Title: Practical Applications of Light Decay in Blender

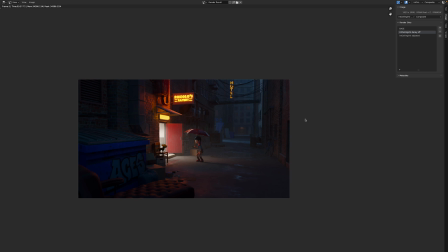4:01 Just a little bit distracting is bringing these elements, too much detail in these elements out and I just kind of wanted to keep the focus over here so that's what I did you can just kind of see the volumetrics they're more focused and isolated around the door right there and this is it with it adjusted in hindsight I very well may have just kind of pushed it out a little bit more kind of I feel like helps to just go from that
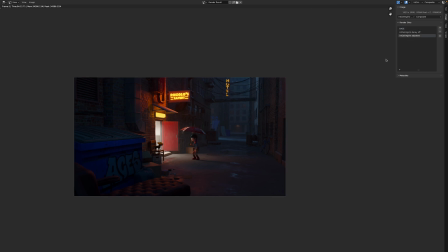4:25 to that it does kind of it's very subtle difference obviously but I just feel like it kind of makes this focal point within the frame pop out a little bit more value-wise. In the original, I didn't feel like the character needed much more separation between the darker background.
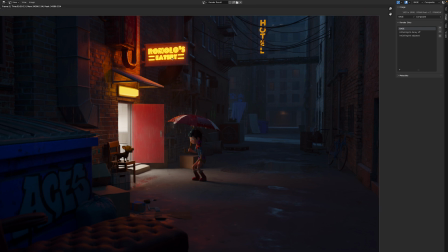4:42 Given the motivating light from the kitchen here and from these two signs, I felt like was kind of separating her out enough as is.
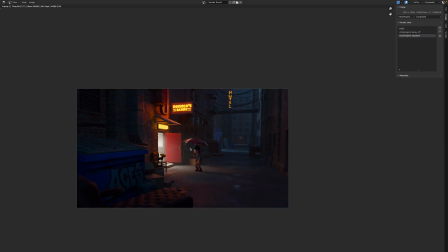4:50 But just in terms of the overall value difference, yeah, it might have worked a little better, but I feel like either or kind of works good enough. But that is how I used it within this personal project. Now in the next scene that I'm going to show you, it's a more simplified version of this.
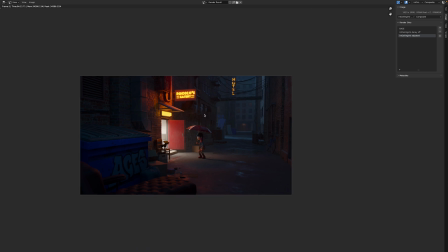5:05 I just brought in this building, removed the textures. It's just a very broken down simplified scene. I'm just going to jump in there so I can show you in real time a little bit more how you can kind of use this effect in different ways and what it's doing more specifically.
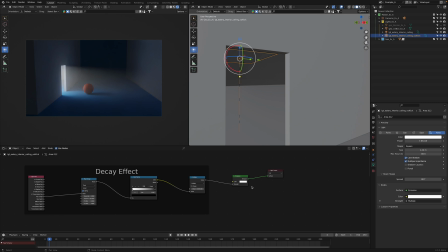5:24 All right here we are in the simplified version of that alley scene. Now first of all as you can see I've appended in those two kitchen lights from within the eatery of that scene. Now again that top light in the object attributes of the ray visibility it's affecting everything that it is by default here and then the volume kick light is
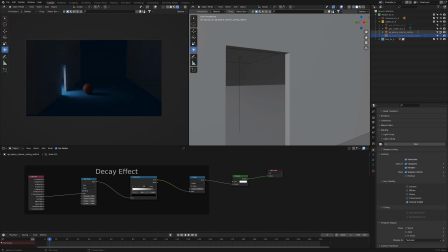5:41 just affecting the volume scatter so if we just turn that that off and that on not affecting really visibly the volumetrics very much and then by turning this one on and creating that we kind of get that additive kind of kick on the volumetrics from that light source.
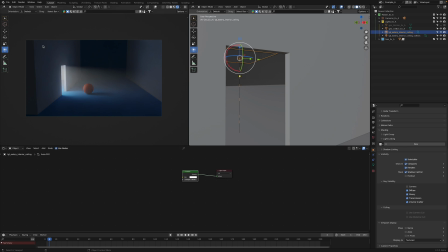5:59 And so now next let's just jump into the render view quickly.
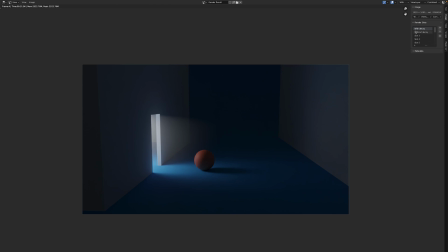6:02 So I've just done these renders here with the light decay effect active and then without it. So this is what it looks like with it and then this is what it looks like without it, right?
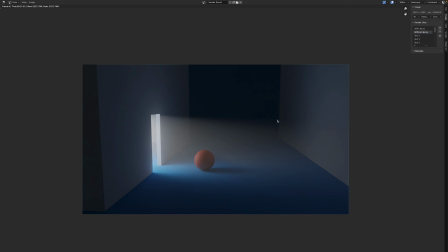6:14 So it's the same light strength and everything. All we're really doing is kind of masking off that far distance of the light so that it's only affecting that area closer to kind of the door within the image there on the screen left side.
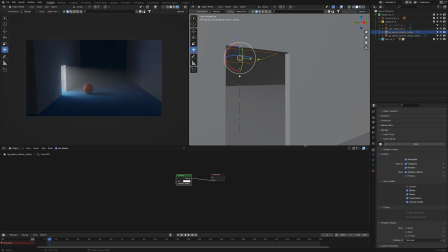6:27 And there we go. So let's just go back to blender. All right so now let's click on the volume kick light again and now what we can do is with that rendered view active in this viewport over here making sure that that is active.
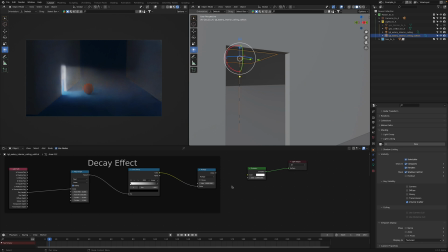6:42 What we can do here is just disconnect the decay effect and we don't really see a difference here. That's because the value on the math node is matching the value on the emission node and the color ramp is maxed out from the zero to one values. Now what we can do is just connect it back up again though and then start dragging this in and we'll start to again
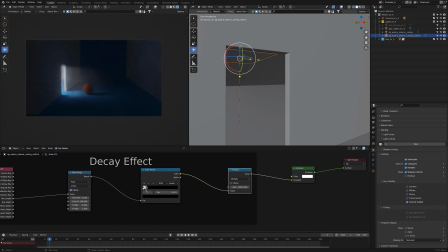7:01 get that same kind of effect that we were seeing in those final renders that I just looked at and that we just that we just looked at there. So there we go that's all you got to do really right so it's pretty straightforward now again you can adjust the interpolation method it'll get you a bit more of a gradual fall off
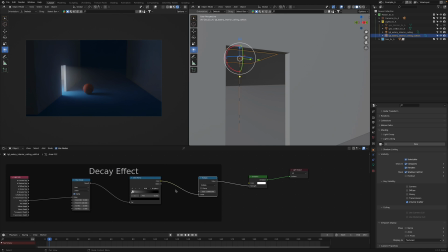7:17 but that is effectively how I achieve this result within this Ali personal project. So that will again help you to just kind of refine your compositions a little bit better and in this specific project again the eye was being I felt kind of led over to the screen right a little bit too much just by how bright the volumetrics were within the scene.
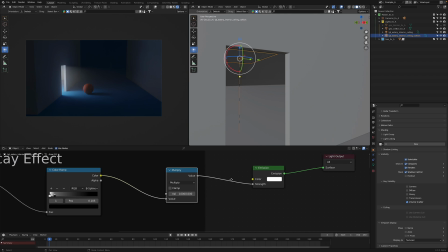7:37 Granted they weren't this bright I did increase the strength to 10,000 a little bit beyond what it was in the final version just for illustration purposes. But that being said, that again helps us to kind of just direct the eye through the image and just have a little bit more control over our lights, which is definitely helpful.
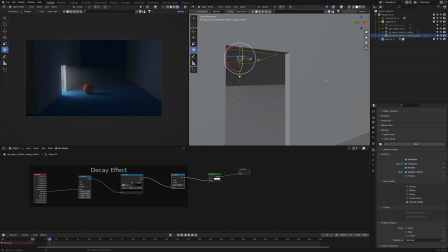7:58 So another way to do this is we can actually just go to the light settings. It's not the same approach and it won't always work depending on the position of your subject and the light.